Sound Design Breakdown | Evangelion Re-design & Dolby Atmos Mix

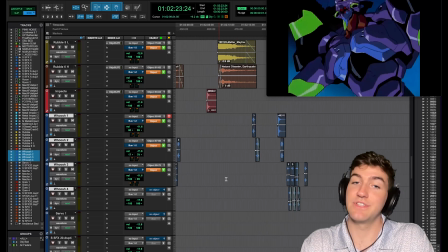(11:11)
they help the believability of this giant suit moving through the air. Next, as far as the mech sounds go, are going to be the Mech Footsteps,
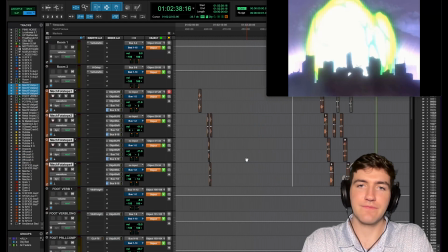(11:20)
which I had, like 7 individual tracks for.
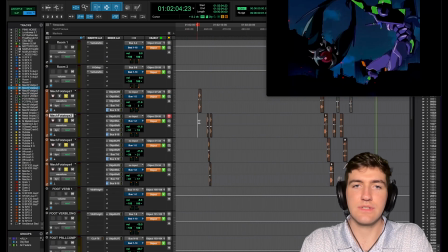(11:25)
We can go to these first.
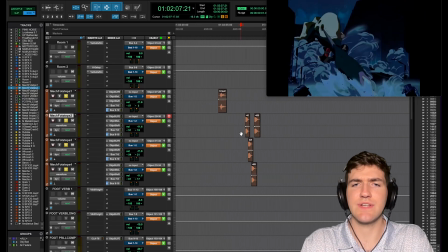(11:31)
And I loved these. I think I found on SoundSnap. Just great.
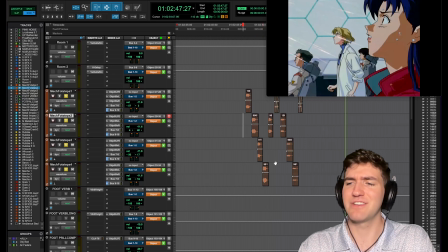(11:38)
And then for near the end of the video, when the mech is walking through the, nuked city,
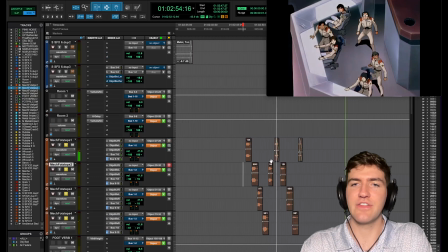(11:49)
I found these low kind of thumps, but then I also layered these rock crunches
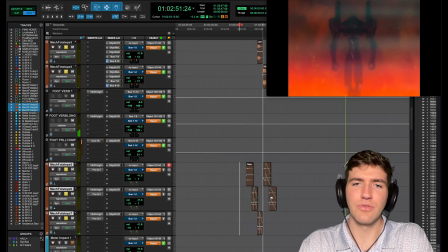(12:00)
over top,
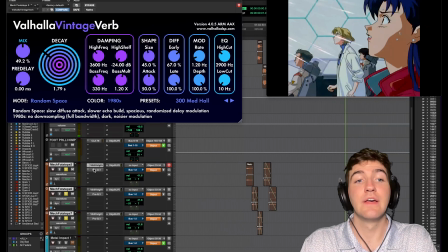(12:03)
and I'm sending these through a verb to get them a little further away sounding,
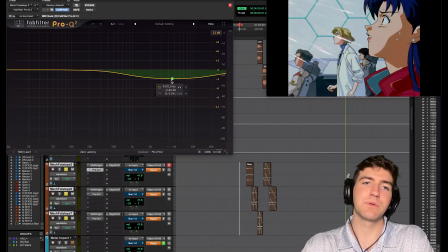(12:11)
and then also just a little bit of a bell curve at 4500,
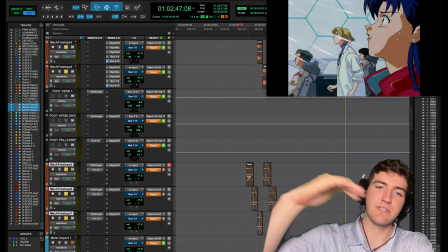(12:15)
because as things get further away, you're going to have a steep decline in the higher frequencies,
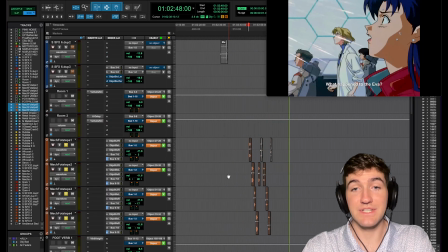(12:20)
so that kind of sells it a little more. As far as the footsteps go, you'll also see all of these buses here.
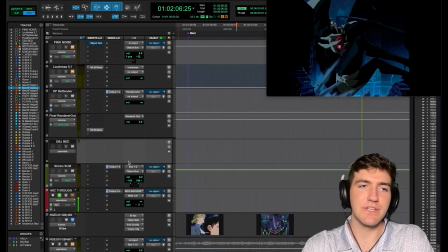(12:26)
The first one I'm just sending to the LFE, and the LFE is really the one thing that I'm sending to a bed,
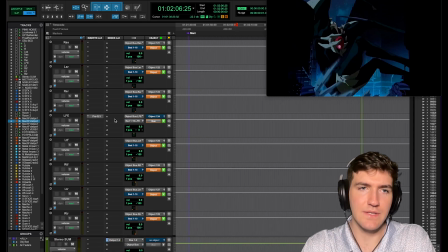(12:33)
and before it goes back to the bed, I have a little bit,
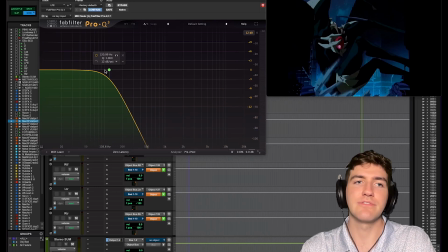(12:39)
Dolby in their documentation says to do this for your LFE, or it gets super muddy around like 300, and really all you need for the LFE is about 120 hertz.
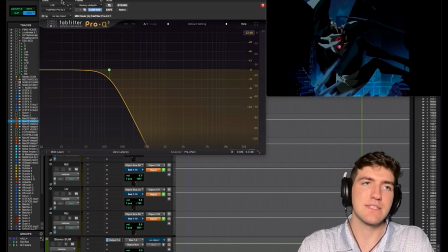(12:51)
I think I have 121, but a low pass there, just to keep it focused and tight.
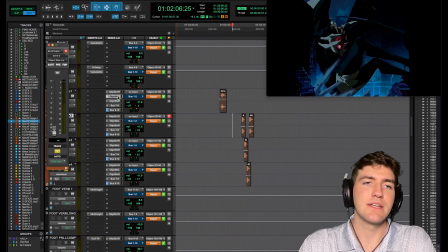(12:55)
And so yeah, I'm sending to the LFE, and then I'm sending to left stereo rear, right stereo rear.
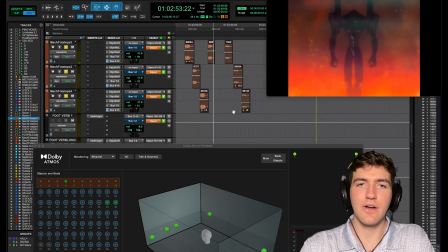(13:04)
If we open this back up, once I get underground, I wanted a little more impact.
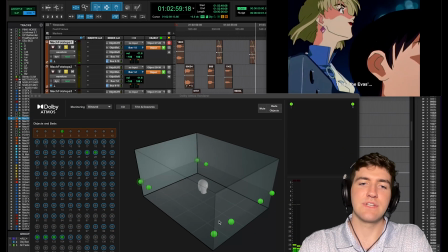(13:10)
See, left stereo rear, right stereo rear.
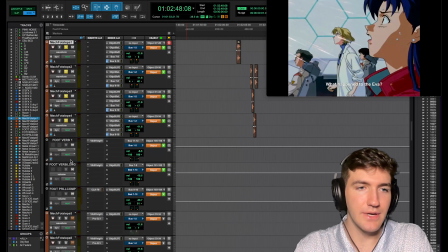(13:15)
And then besides those, I am sending to a couple of reverbs and some parallel compression.
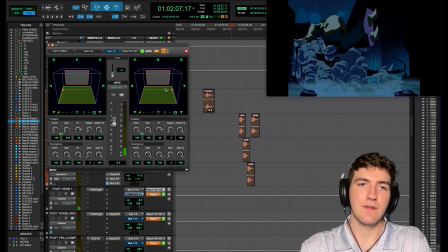(13:23)
Part of what I love about Dolby mixing is I'm sending the reverb to the left and right, and then moving it along with the suit, so it sounds like it's reflecting off the buildings. And I think I have a little bit of pre-delay on there. Yeah. So without,
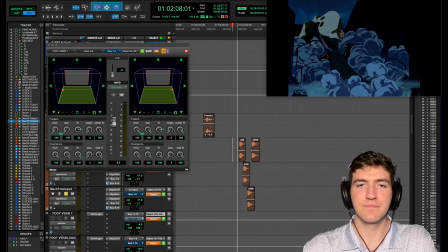(13:42)
sounds tiny. With, it's got some weight to it,
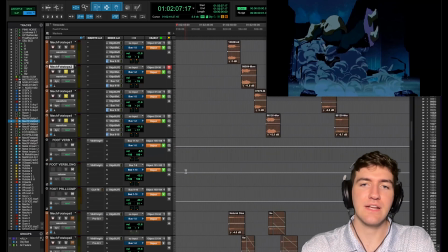(13:48)
and it feels like it's in the space. And then the second reverb I use for this,
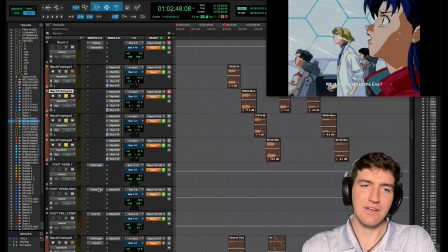(13:53)
it's actually like a music mixing technique that I feel really works for big sounds like this.
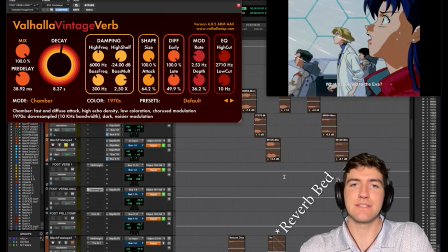(13:59)
It's basically an ambience bed of sorts, where
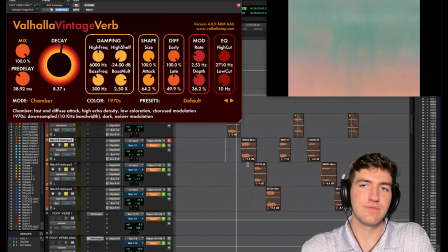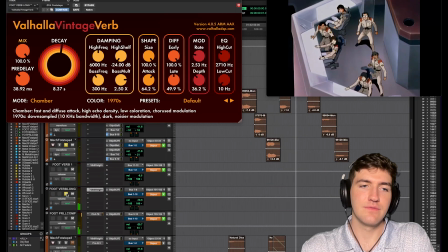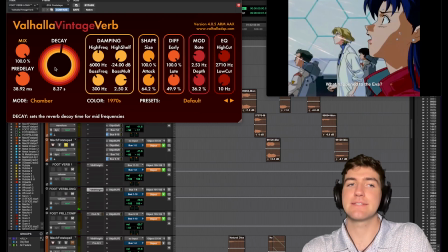(14:14)
you'll hear it goes on for a long time, like 8 seconds, over 8 seconds, with some pre-delay also. And it's adding this like rumble bed underneath it. If I take it out,
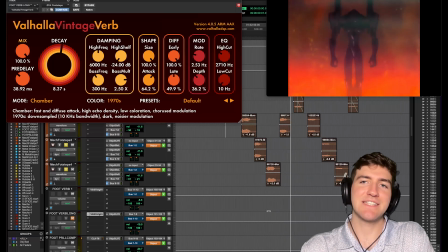(14:28)
still sounds big, but it doesn't sound like a mech suit really hitting the ground.
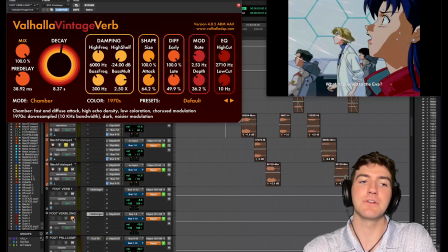(14:33)
That's going to have some tail to it. So
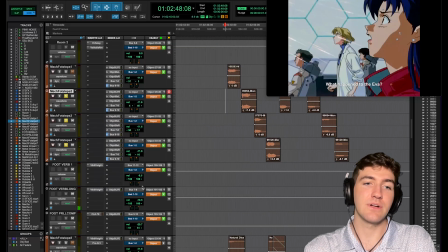(14:40)
yeah. And then finally, parallel compression. And I think I also am automating this, yeah.
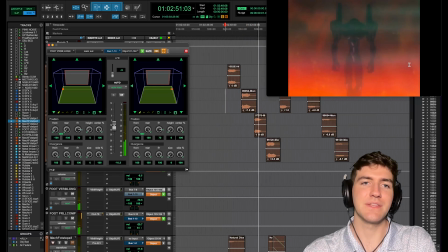(14:46)
So it's like it's coming from reflections on the buildings. My parallel compression here, I'm using 1176 model.
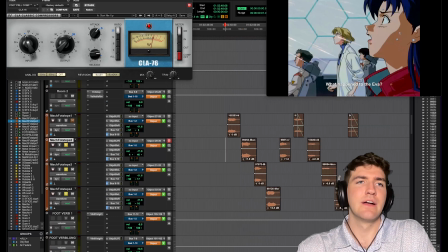(14:53)
This is the Waves one. And
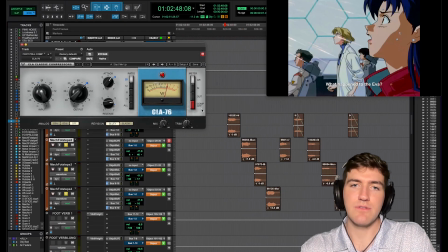I'm letting some of the transient through with a little slower attack, but then a pretty quick release also. So it's just grabbing a little bit more out of the tail end of this and then rolling off.
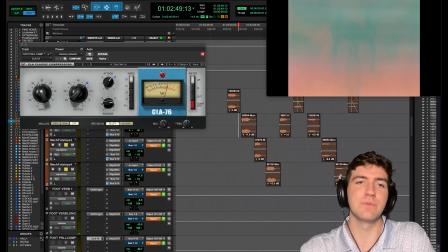(15:12)
And you're getting some saturation that comes with the bluey model of the 1176.
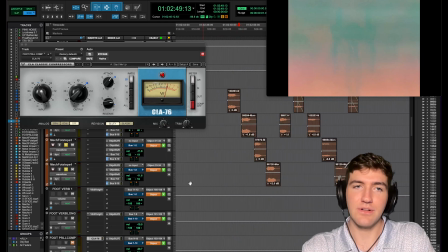(15:18)
So without the parallel comp, and of course ratio at 20. That's without.
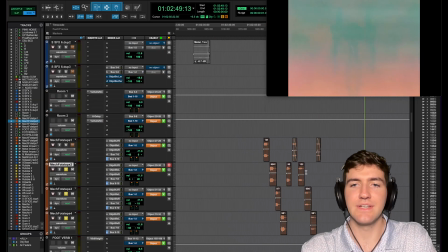(15:29)
That's with. So like it's subtle, but it does help add a little more weight to the footsteps.
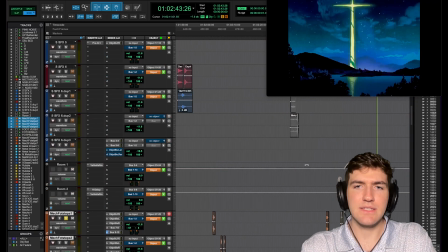(15:36)
That's most of the mech sounds on the whole.
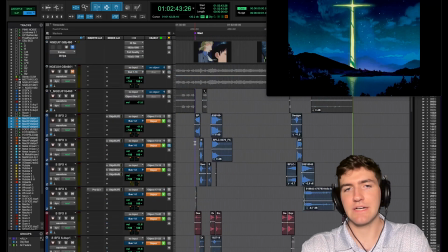(15:40)
And then probably the next biggest thing are explosions and kind of energy fields breaking,
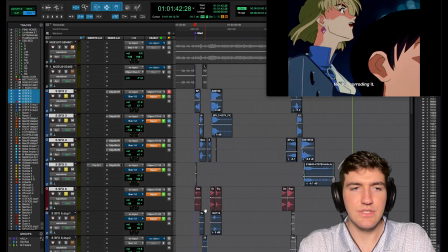(15:46)
that sort of thing, which is going to be all of this.
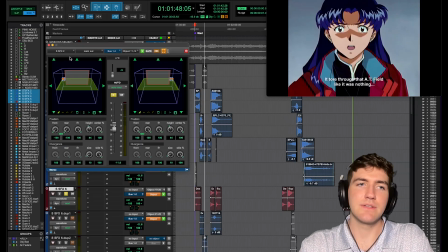(15:52)
And again, these are automated to move outwards.
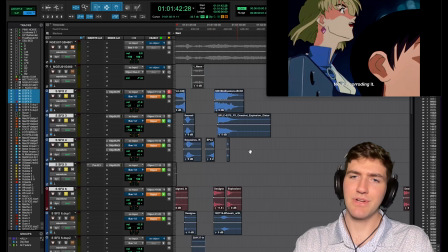(15:58)
I wanted this explosion to be a little more understated because we're trying to build to this big explosion down here.
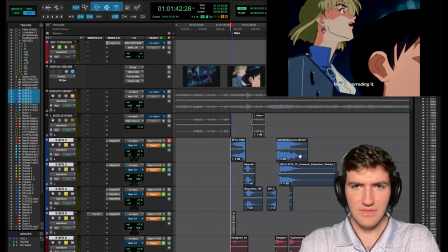(16:07)
So I got this explosion that has a perspective from far away.
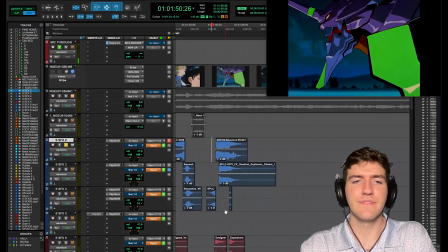(16:16)
Yeah, is believable that it's still big but far away.
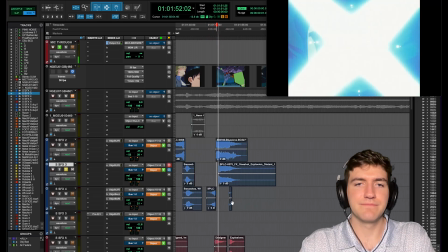(16:20)
And then I think I layered another distant explosion on there with a little more mid-range, and together.
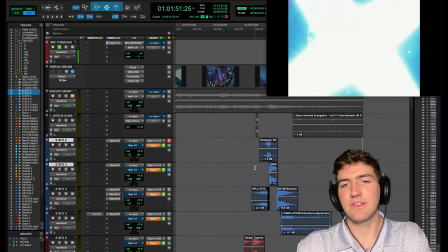(16:33)
Yeah. And then finally the last explosion here.
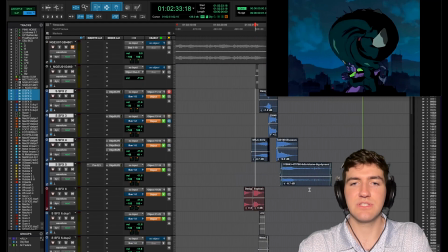(16:37)
The big one, I still went a little understated with this, just picking and choosing sounds.
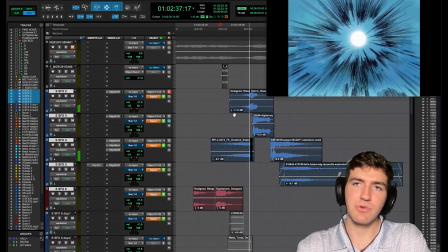(16:46)
A little bit of a riser.
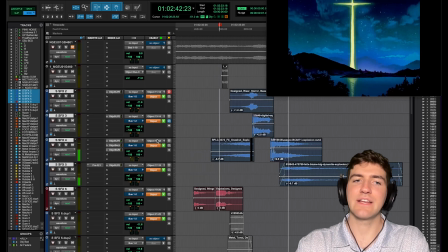(16:51)
And again, like I showed you,
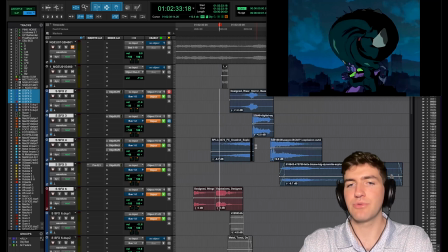(16:53)
I'm sending to the left top rear and right top rear real quick to kind of emulate that shockwave hitting.
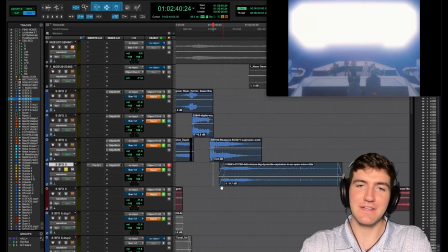(17:00)
And this is my favorite sound effect in the world right here. It's this, I found it in a couple different libraries. It's from a dynamite explosion in Chile,
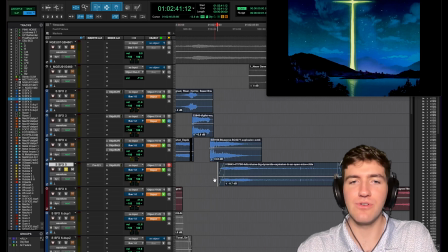(17:10)
and it just has this like mid-range sparkle that really works for like distant explosions.
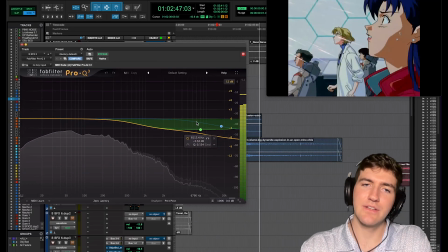(17:18)
And here I'm just automating a little bit. Again, it's supposed to be distant, so I'm taking more high end off and then rolling it off as we get back to this perspective.
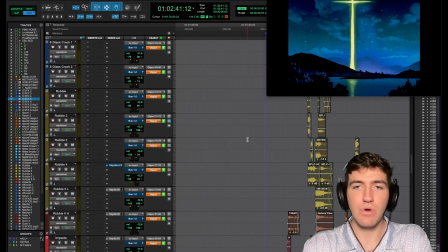(17:33)
The last big elements are going to be rubble and like earth impacts and that sort of thing.
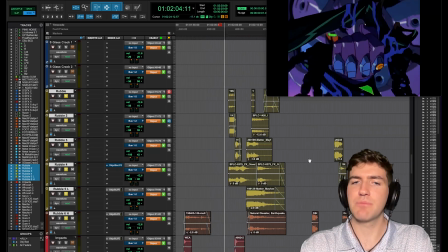(17:40)
And these were a bit of a challenge to automate.
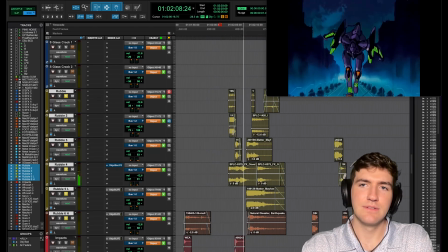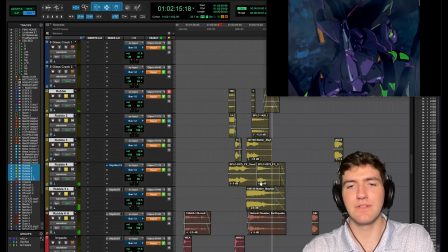(17:49)
The perspective changes a whole lot, so trying to get that to be a little more smooth and less jarring was took a little bit.
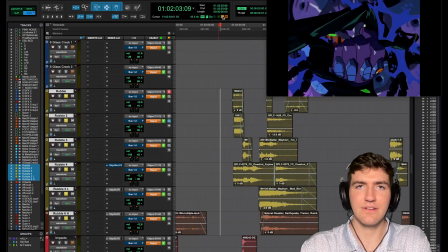(17:59)
But rock slides, and I think down here I have an artillery
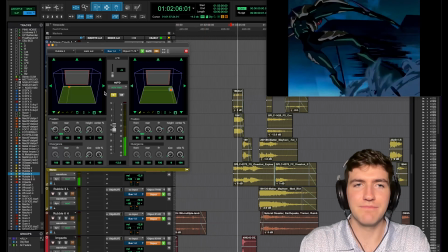(18:08)
kind of layered and automated to move with perspective, of course.
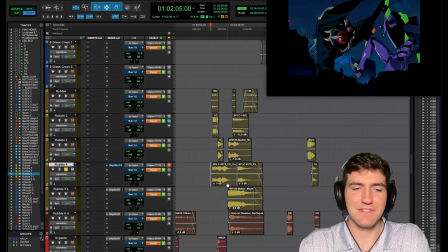(18:14)
And it doesn't really make sense until you hear it in context, and then it's...
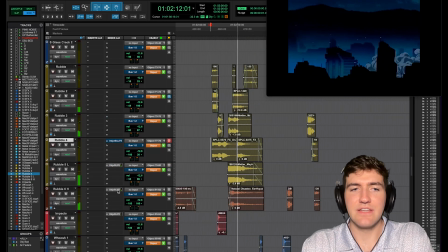(18:23)
And for these, really, I'm just sending to the LFV, which I feel like helps a bit, but if you do a lot of bussing, you can get pretty busy in the mix when it comes to these big sounds.
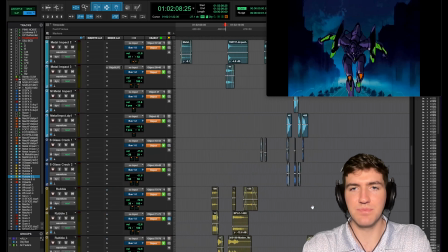(18:38)
So I err on the side of simplicity for that sort of thing. The last big element, I'd say, or last two really, is going to be Gore sounds, which again,
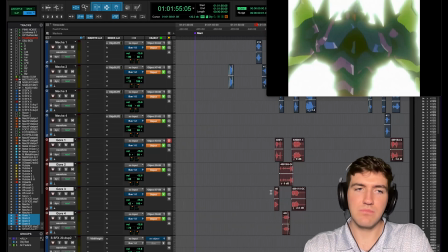(18:49)
I tried to stay a little more subdued than maybe I usually would.
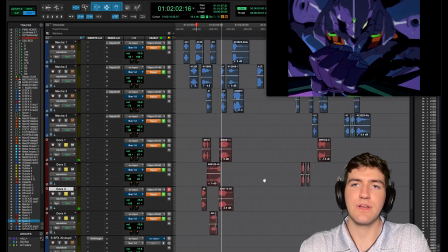(18:56)
It's just, you know, a lot of layers, so I don't want it to get too busy to where you can't pick things out. And those, again, are automated and to try and fit the scene.
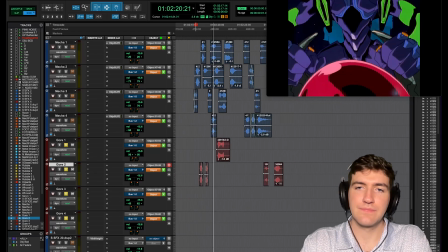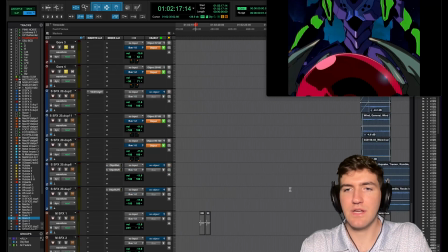(19:19)
Yeah, so just a little gore, you know, not over the top, but enough to be believable.